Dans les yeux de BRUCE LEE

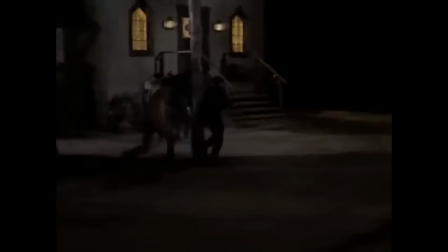Bruce Lee ne tenant pas en place depuis qu'il est petit, il ne va pas pouvoir s'empêcher de reprendre l'entraînement, alors même que les docteurs lui avaient dit d'abandonner les arts martiaux pour toujours.
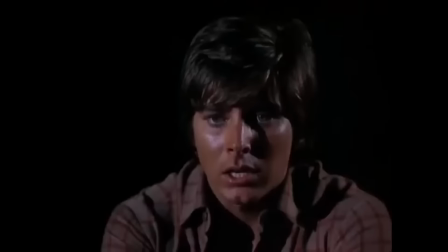Sauf que cette décision va maintenant l'accompagner tout le temps, parce que cette douleur ne partira plus jamais, et elle s'accompagnera d'une prise de médicaments constante.
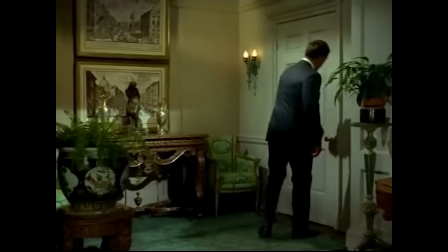Après ces 4 années majoritairement maigres, Bruce Lee va prendre une nouvelle grosse décision. Depuis le frelon vert, l'Asie avait toujours gardé un œil sur lui.
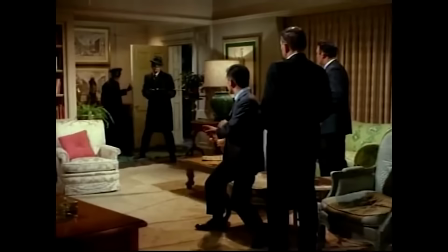Lorsqu'il dira dans une émission radio qu'il était prêt à tourner à Hong Kong si le salaire suivait, les producteurs affluèrent.
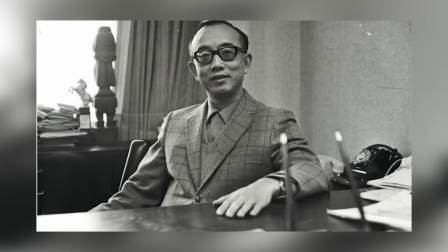Un en particulier sortira du lot, Raymond Chow.
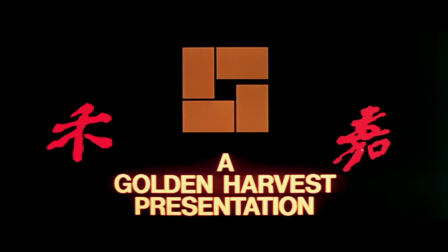Il venait de créer sa boîte de production un an avant, la Golden Harvest, et il était justement à la recherche d'une star pour forcer les portes du succès.
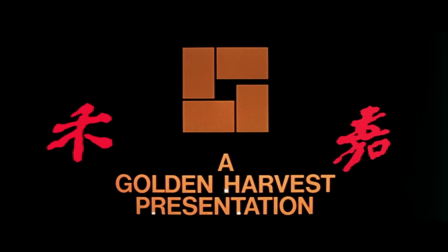Avant que Bruce Lee n'accepte de signer à la Golden Harvest, il aura évidemment eu une offre du studio le plus puissant de Hong Kong et l'un des plus grands d'Asie, la Chow Brothers.
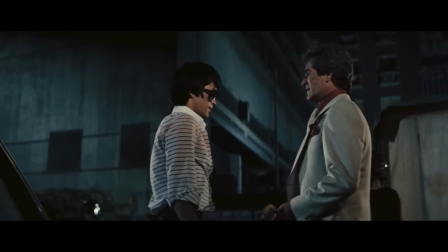Mais le patron, Run Run Chow, n'aura pas autant le nez fin que son homologue américain William Dozier,
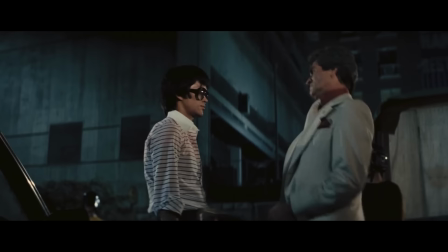parce qu'il va proposer au Petit Dragon un contrat tout aussi petit, le genre de contrat qu'on donne aux nouvelles personnes entrant justement dans les studios.
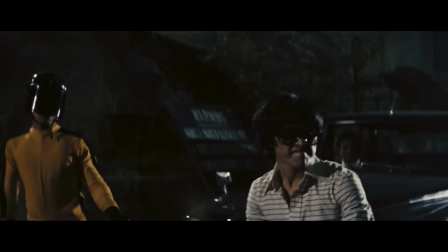Bruce Lee évidemment refusera, car la paye n'y était pas, et c'est ainsi qu'il signera à la Golden Harvest.
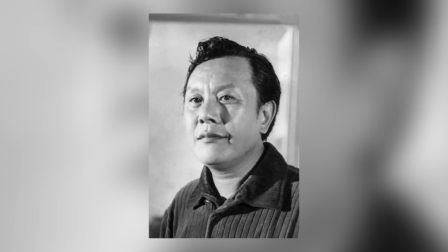Un peu plus tard, Run Run Chow et Bruce Lee se rencontreront par l'intermédiaire de Chang Che, l'un des plus grands réalisateurs du studio.
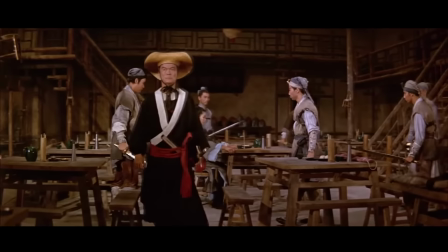Cette fois, le puissant producteur était prêt à tout pour avoir la star dans l'un de ses films. Ça a failli se faire, c'était d'ailleurs prévu pour après le tournage de Le Jeu de la Mort,
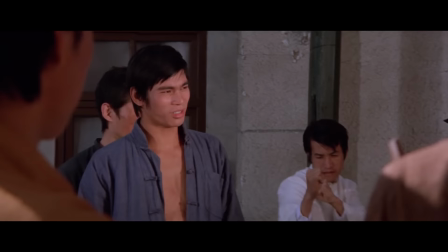et malheureusement, le destin en aura décidé autrement.
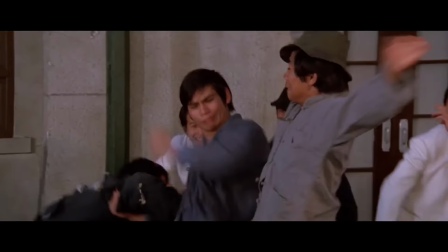Mais je ne peux pas m'enlever de la tête la perspective d'avoir un film avec Bruce Lee, produit par La Chow, et peut-être réalisé par Chang Che.
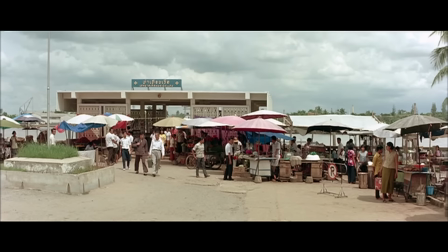C'est une idée que je trouve incroyable, un film de rêve, mais qui ne restera qu'un rêve. Mais quel rêve.
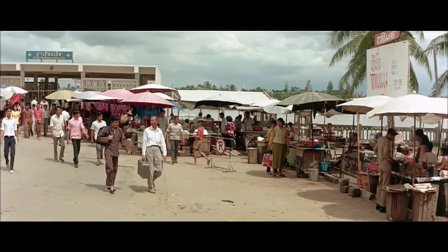Mais revenons à la réalité de 1971. Il est temps pour Bruce Lee de faire ses bagages, de partir de Los Angeles pour revenir dans le pays qu'il a vu grandir et d'y écrire la plus grande ligne de son histoire,
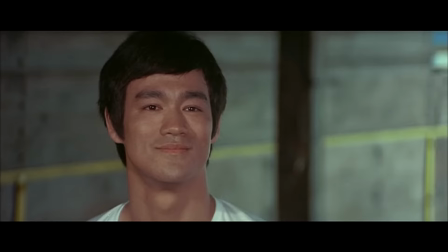mais aussi l'une des plus grandes lignes de l'histoire du cinéma et probablement de la culture du XXe siècle.
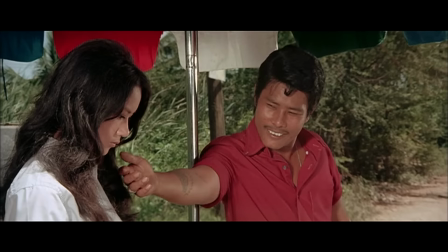Les roues du destin sont en marche et elles se passent en Thaïlande, sur le tournage de Big Boss. Il y a beaucoup de problèmes pendant la production du film.
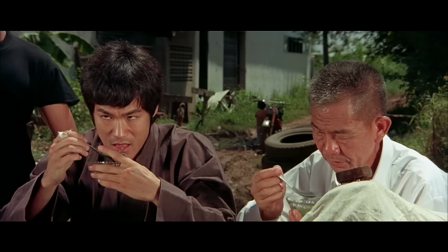Le confort manque, mais surtout les relations entre Bruce Lee et le réalisateur Lo Wei vont se dégrader au fur et à mesure.
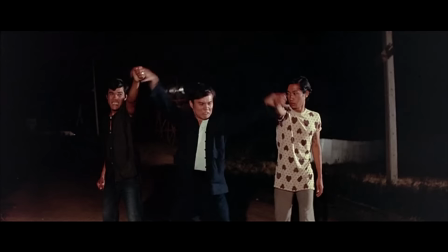Objectivement, le film a des défauts et en le revoyant aujourd'hui, il a aussi un peu vieilli. C'est marrant d'y voir toutes les influences de l'époque et notamment des films de La Chow et les Wuxia Pian, les histoires de KPTP chinois.
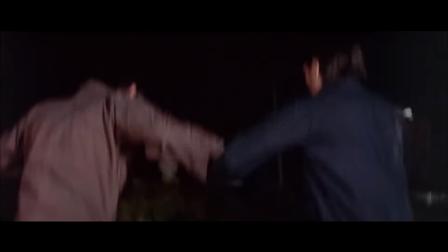Et surtout dans les chorégraphies de combat avec des moments plus fantastiques, avec des grands sauts par exemple, alors qu'on est pourtant dans une histoire plus contemporaine.
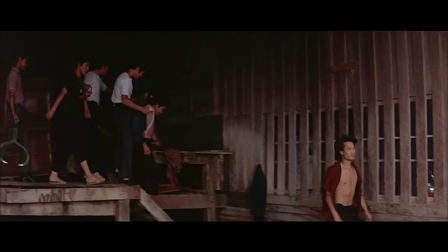Big Boss n'a jamais été mon film préféré petit et ça n'a pas changé. Par contre, c'est bien Big Boss qui va lancer la carrière de Bruce Lee, et à toute vitesse.
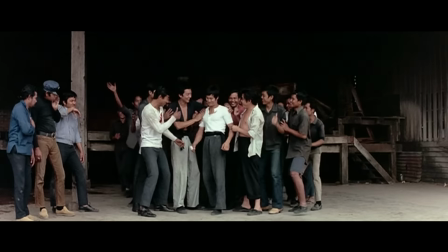Le succès va être si retentissant qu'il cassera même des records. Littéralement du jour au lendemain, Bruce Lee était devenu une star, et en fait, bah on peut comprendre pourquoi.
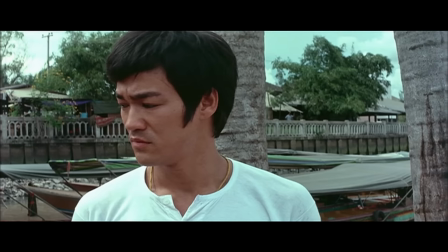Je ne sais pas si ça a été fait exprès, mais tout le début de l'histoire est fait pour qu'elle retienne le moment où on va voir l'enfant prodigue vraiment se mettre en action.
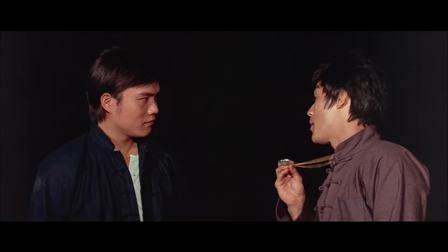Et puis l'idée que je trouve qui marche, c'est que c'est justifié par le scénario, par une promesse que le personnage a faite à sa mère de ne plus se battre. Une promesse qu'on pourrait presque imaginer que Bruce Lee aurait faite à sa propre mère avant son départ aux USA à 18 ans.
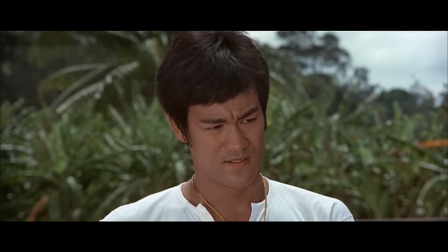Et cette promesse est représentée par le collier de jade qu'il porte autour du cou. Tout ça crée une attente montante pendant toute la première moitié du film, qui grandit jusqu'à exploser, enfin, au milieu,
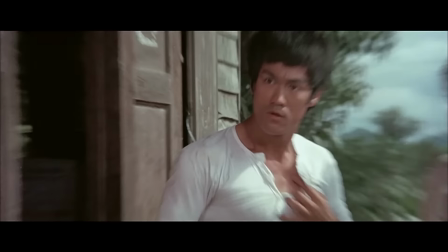lorsque le collier se fait arracher et qu'on voit toute la retenue de Bruce Lee se transformer en un déchaînement de violence.
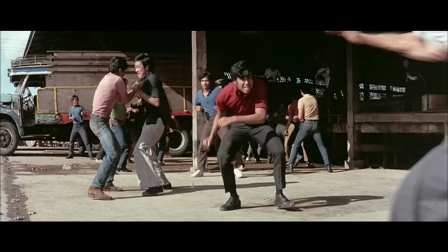Et là, en revoyant le film, on voit tout le mythe de Bruce Lee se créer devant nos yeux.
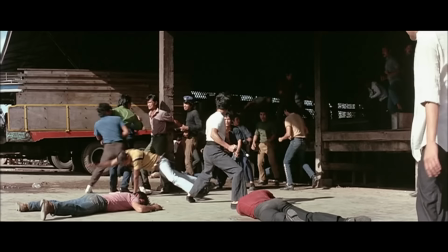Avant, je disais qu'on le voyait se créer petit à petit, au fur et à mesure, dans les différents épisodes dans lesquels il a joué.
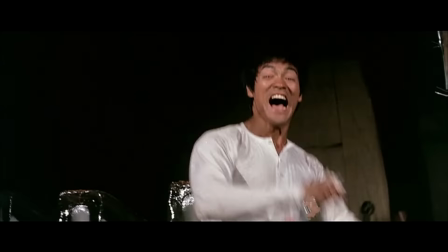Mais là, Big Boss est le catalyseur. Tous les éléments sont enfin réunis.
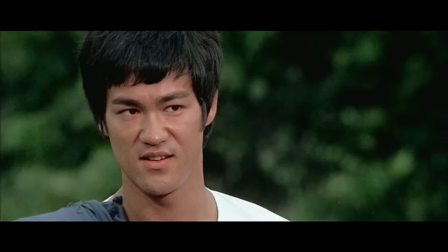Le visage qui se crispe, les muscles qui se contractent, le fameux cri, le tic qu'il a de goûter son sang, mais surtout le charisme absolu qui déborde de l'écran.
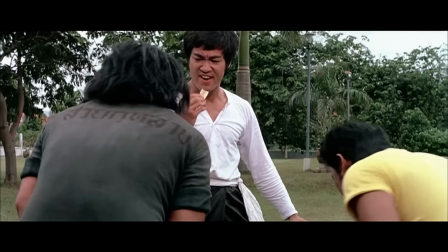La star est née.
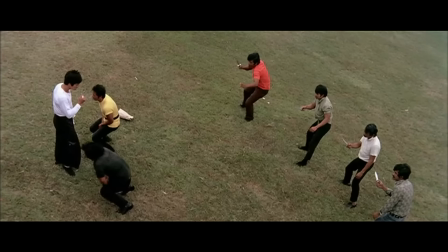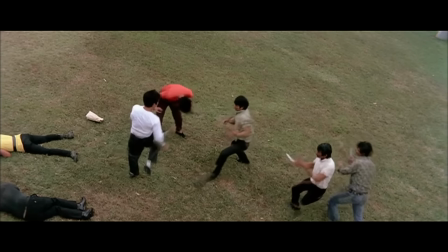Hey,
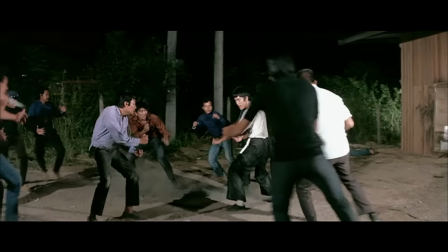Ce qui va aussi fasciner, ce sont les chorégraphies de combat qui vont être réalisées en plan large et long et qui vont bien montrer toute la technicité de Bruce Lee.
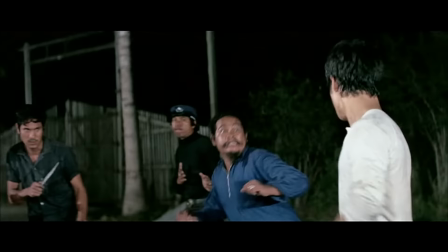J'ai parlé un peu avant de la Shaw Brothers, c'est aussi du style des chorégraphies que parfois Big Boss emprunte.
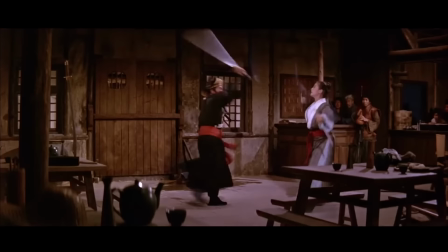Il faut savoir qu'à partir de 66, avec l'Hirondelle d'Or, le Wuxia Pian va exploser. Ce sont des films au côté plus fantastique, souvent avec des armes blanches.
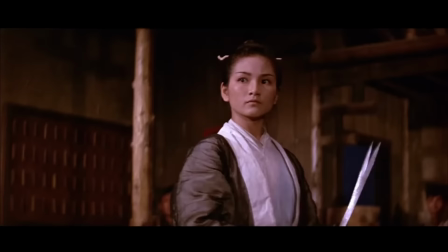Pendant 5 ans, le Wuxia Pian va dominer les productions hongkongaises avec en tête de proue donc l'Hirondelle d'Or et le retour de l'Hirondelle d'Or, mais aussi avec la trilogie du Sabreur Manchot.